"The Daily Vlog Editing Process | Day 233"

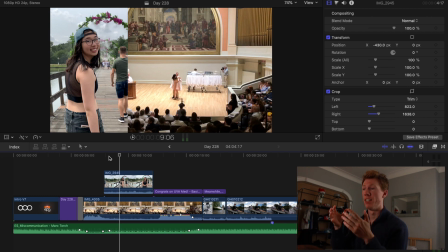[4:08]
So this shot of Joy is from Tomorrowland, full quality, instead of taking it from the edited video, which would have been, you know, compressed down. So, just small things like that.
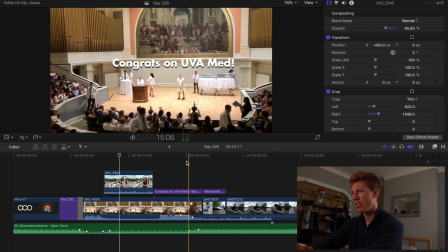[4:22]
You know, put a little congrats on UVA med, and then meanwhile at the club. So this was a fairly standard rowing edit part.
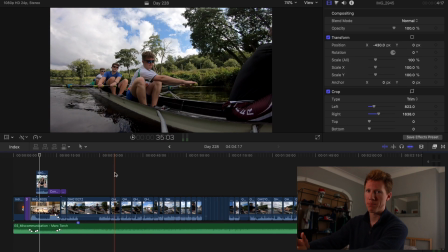[4:32]
Basically just chop it to the music. It was 4 laps of steady state, you know, to make it more interesting.
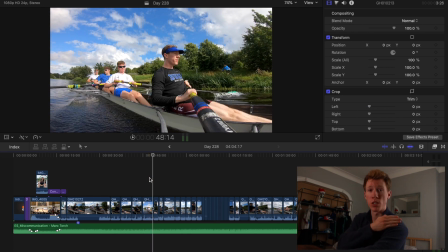[4:37]
I keep it looking like it's one long continuous row.
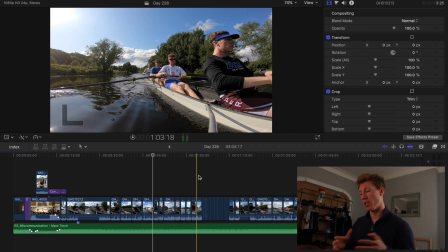[4:41]
There's one point where it gets tough when I edit much faster cuts, and that just requires me to cut, skim through, cut, skim through, cut, skim through, but make sure that the rowing motion lines up with each other.
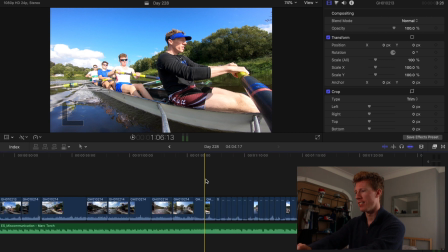[4:56]
So this part right here, you can kind of see it gets a lot thinner and thinner and thinner.
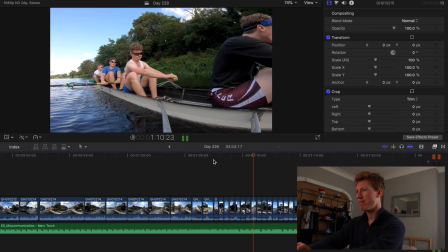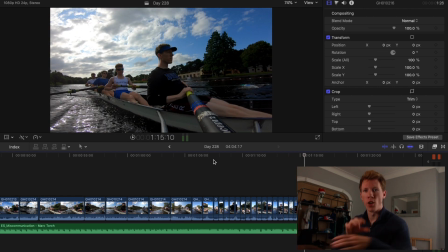[5:10]
So that's just those kinds of small, oh, that makes it a little bit more visually appealing things that, you know, rowing gets pretty boring to watch when nothing changes. So that's what I try and pride myself on a little bit, is making rowing a little bit more interesting to look at, even though it's really not.
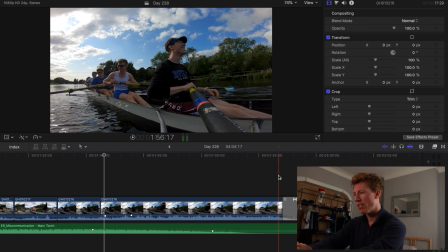[5:29]
Then we transition to the second half of the video when I decided to do a triathlon.
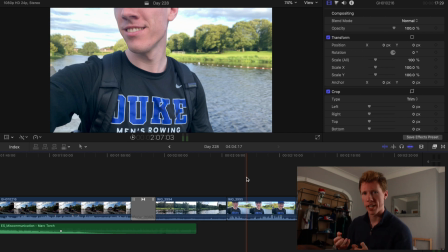[5:35]
When I just record myself talking to the camera like this,
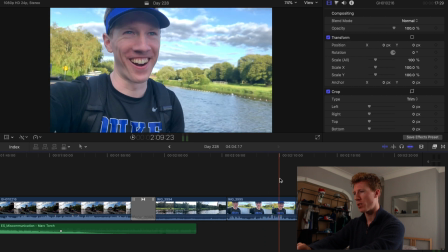[5:39]
it's a lot easier for me to create the story around it because I actually did the work ahead of time.
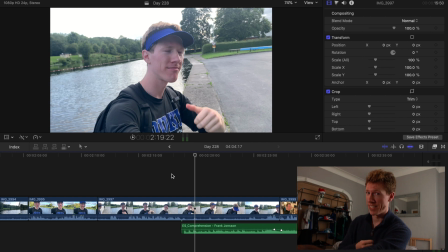[5:45]
So this is a 2-song video, which is a lot harder to edit.
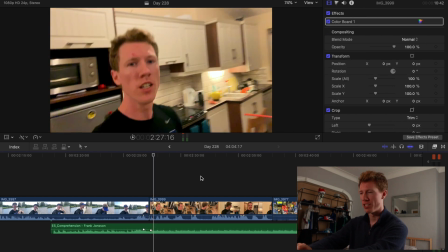[5:51]
The head thing is just for easy transitions, even though it zooms right in on the acne.
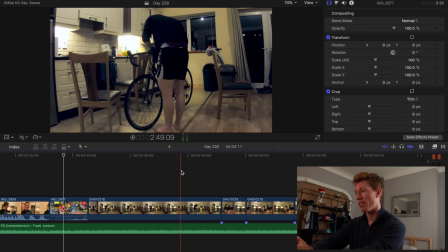[5:57]
Basically recorded myself in time-lapse, putting new handlebar tape on, getting my kit set up,
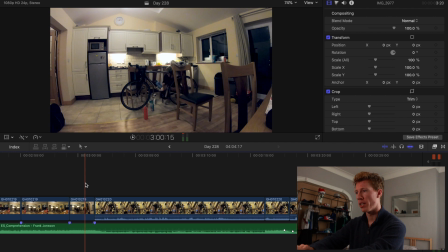[6:04]
getting my wheel chain cleaned, and actually putting on a water bottle holder so that I could actually drink something during the race.
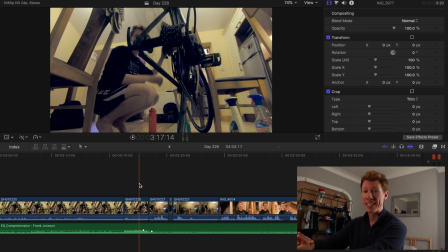[6:11]
Make sure that the music doesn't overdo what I'm speaking, so you can see right here the audio dip.
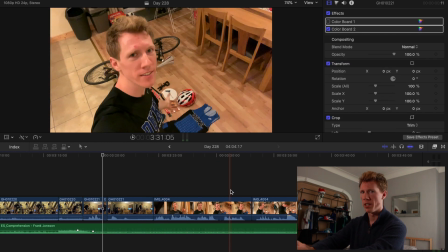[6:19]
Well, it's not a fast bike. You know, I did most of the work with the storyline during the day, so it's pretty easy to edit.
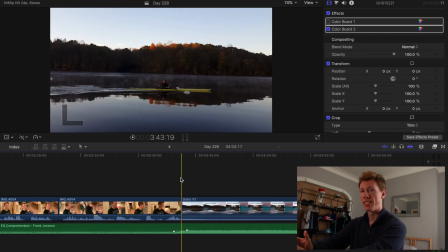[6:25]
Lots of laughing in this one. And then previously designed intros, outros, so I just copy the previous day and stick it on to the next day. You just design it to the size of what YouTube allows you to.
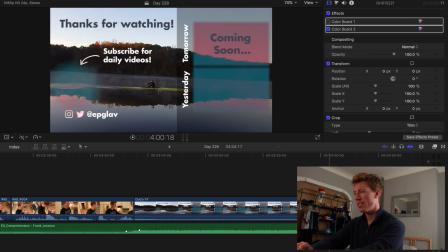[6:39]
Taper off the music and that's it. So that's the full thing.
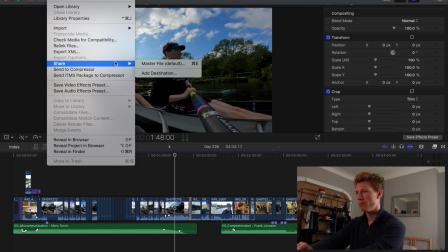[6:42]
What I'll do is I'll go to File, Share, Master File, basically put it in the next set. So I've already done that.
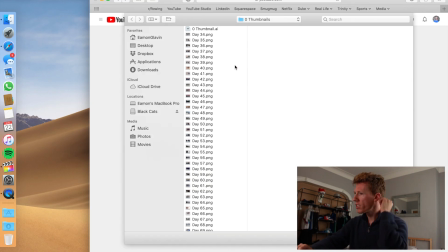[6:50]
So here, we go to Select File to Upload, go to the hard drive, head to Edits, the month, choose the day.
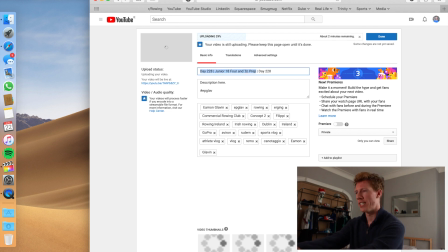[6:59]
So I have it pre-populate, put the title in, so I'll rename the video to be something a little bit more entertaining. I'll probably play with this a little bit more. I don't exactly know what I want to put in right now, but since the video is private, I can edit it up until however long I want.
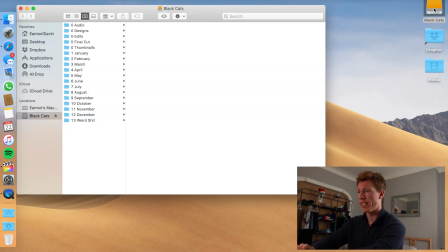[7:16]
So the next step is creating a thumbnail. I usually take a screenshot from the video.
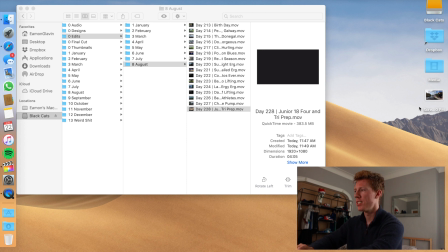[7:25]
Screenshot of this. And I have Photoshop and everything, but I've gotten used to quickly creating thumbnails from this.
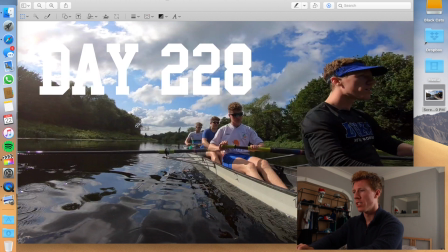[7:32]
Day 228. Now it's a little hard to see. I'll change this black.
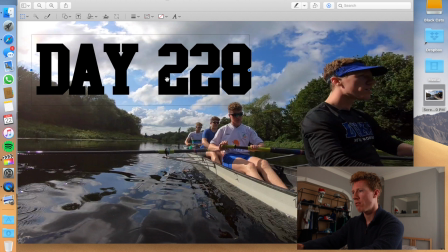[7:37]
Copy, paste, shift that around. Change this to be white.
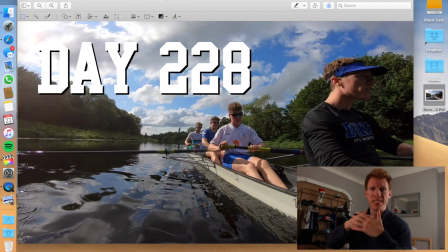[7:41]
That gives it some depth so you can actually distinguish it from the background.
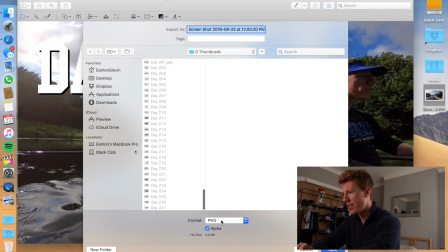[7:47]
Export it, save it as smaller than 2 megabytes. You can see all my thumbnails here sorted. Custom thumbnail. Choose.
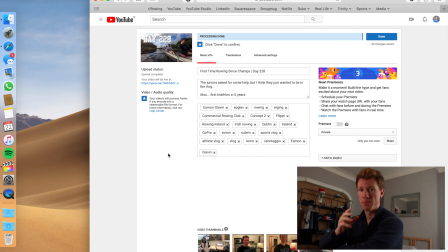[7:56]
We have a new thumbnail. And so that's a custom thumbnail, so you don't have to choose one of the generic ones that YouTube chooses for you. Done.
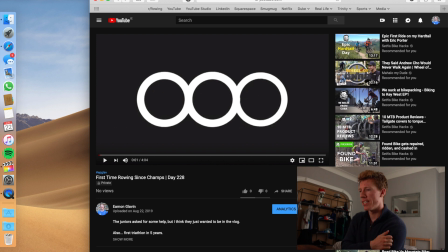[8:07]
YouTube's already processed it and everything, so that means that it's full quality, 1080p that I upload in.